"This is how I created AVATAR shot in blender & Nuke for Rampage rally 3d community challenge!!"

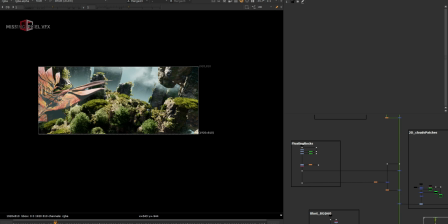28:47 I have the floating rocks, like if I go to the frame 27 or 25, you can see the sky is too bright.
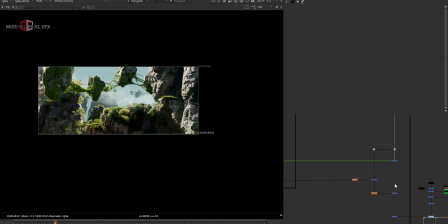28:52 For that I have added these floating rocks and that looked really good, which gives me an avatar look, which is really a nice one. And then I have added some 2D stuff as well, like I have VDB clouds as well,
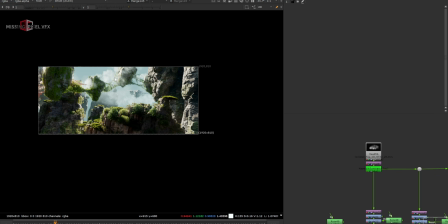29:05 but I wanted to have some more and feel on the floating rocks, and I don't want it to go back to Blender and render all the stuff because of the time. I thought of adding it in 2D and it really worked well.
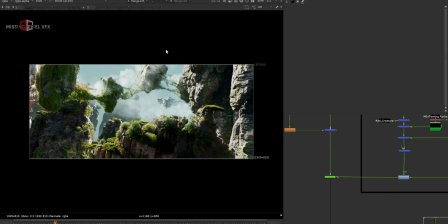29:16 And if I just turn it on and off, you can see the cloud is really integrating with the floating rocks, which really looks good and natural. And there is one more blast at the frame 60. Let's go to the frame 60 and check that.
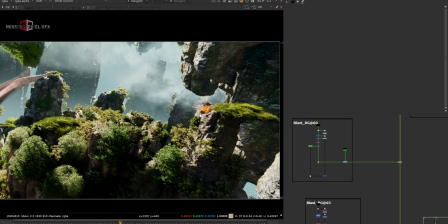29:28 So this tiny blast, and that will grow when we go to the frame 62.
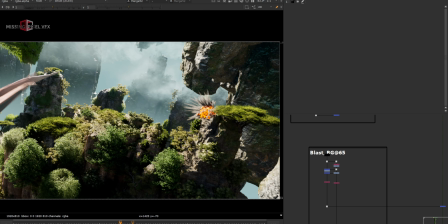29:32 And then we have the one more blast at frame 65. Let's go to the frame 65 or 67 and view it from here.
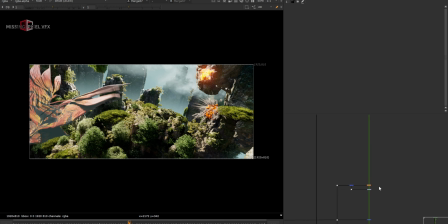29:40 So I have the one more blast here, and then comes the cloud render.
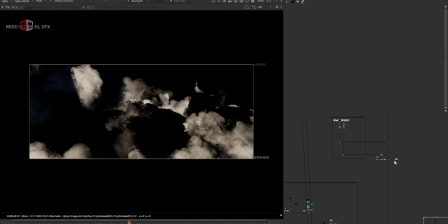29:46 This is the cloud render I took, and I just merged it on top of my comp and did some grading and all.
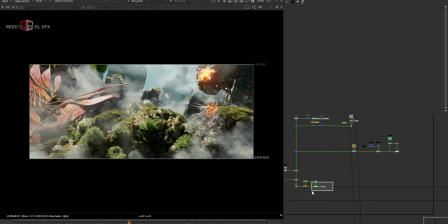29:52 Like if I just turn off the grading, it will look a bit bright, so I just did some grading to make it integrated, and also I wanted to make it look just a bluish color here. Like if I turn it off, it will look very warm because of the light and the mist color or the material I used in Blender.
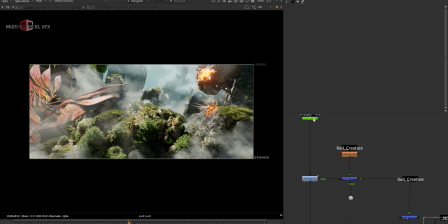30:11 But that is really easy to control in Nuke. Just use the color correction node and do the grading. I just made it a bit cooler. I have the warship, background warship here, the small one in the background. I used the same model and just placed it in the background one more time and animated it in such a way that
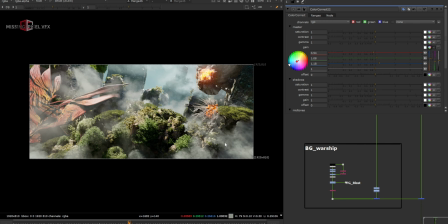30:29 it will just pass through this cloud and this exit or this passage of the cliffs. Then comes the interactive elements. Like I have this very nice interactive element.
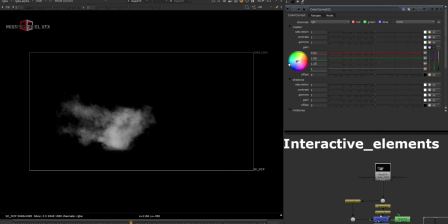30:38 I downloaded it from Production Crate, which is free one, and it has like interactive nature in it. So I used it like multiple times whenever the ship is crossing through the clouds or the mist. It helped me to bring the more motion in the static clouds.
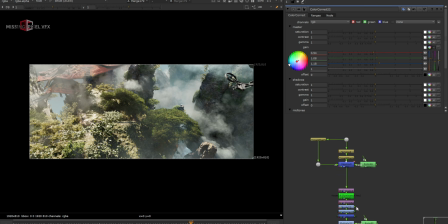30:54 Same, I used it like multiple times. If I go to the frame, it's frame 73.
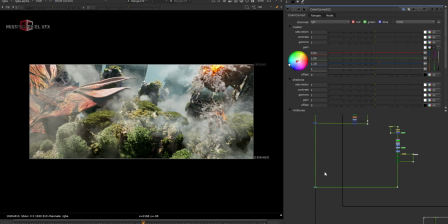30:58 Let's go to the frame 75 and check this on the rock area here. And then comes the foreground. Like if I go to the frame 35 or maybe frame 7, now we don't have foreground here.
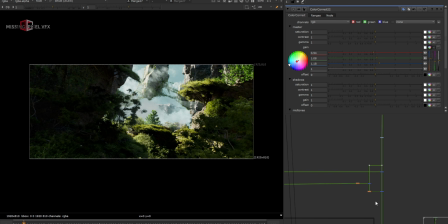31:11 And then I have added my foreground layer. I did some grading in the foreground. Since the foreground is really visible in the camera, I did some 2D stuff here, like adding the grade and making some variation, like using the crypto mat.
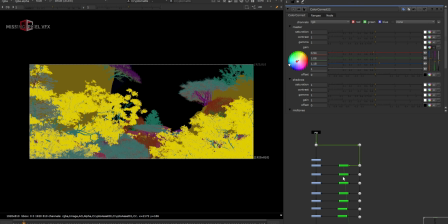31:25 I used the crypto mat to get some grading, like on different areas of the trees or the FG trees,
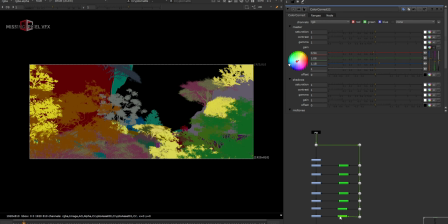31:33 so that they will be like not same at all and we'll get some kind of variation.
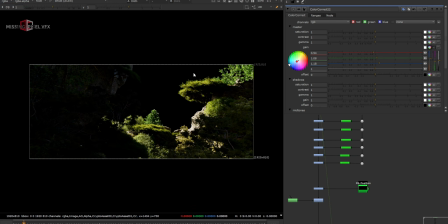31:38 So if I just take the raw render and the entire comp here, we can see there are like a little difference in the look and feel.
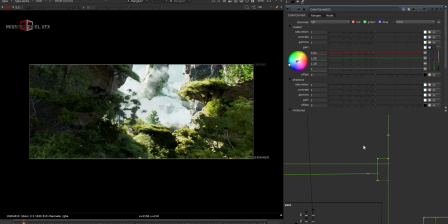31:45 I just placed it on top of my comp. Then comes my fog pass.
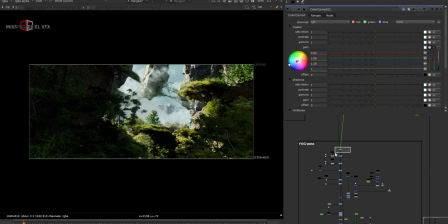31:50 Now shot looks very contrasty when you see my fog layer, and when I add it on top, the shot will look integrated again because we have more hazy feel. Like shot is not very contrasty, and this is really the fun part in CG comping, that you can add haze to make the shot look really blended.
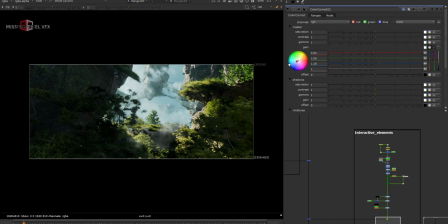32:09 And then I have interactive element again here, like these ones. When ship is crossing through the trees, I use the same element, which is interactive element,
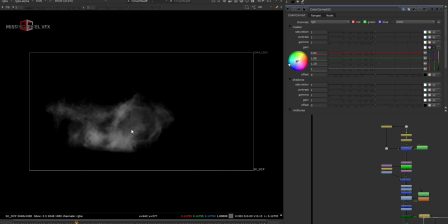32:18 and then just give some variation in the, maybe some motion in the smoke when ship or the warship moves from the camera.
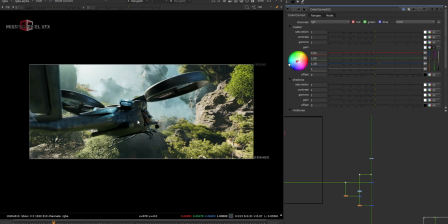32:26 Then I have the hero ship here, like added the main hero ship. And for the ship I did some grading. Like if I turn off, you might find ship very dark. I did some grading, like making the gamma and gain changes to make it a bit brighter, and added some bluish tone.
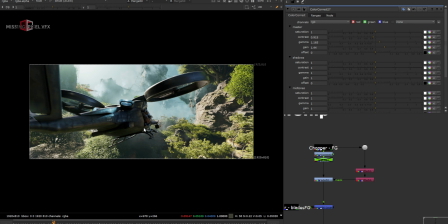32:44 It was looking a bit magenta, but I did some grading and then it worked well.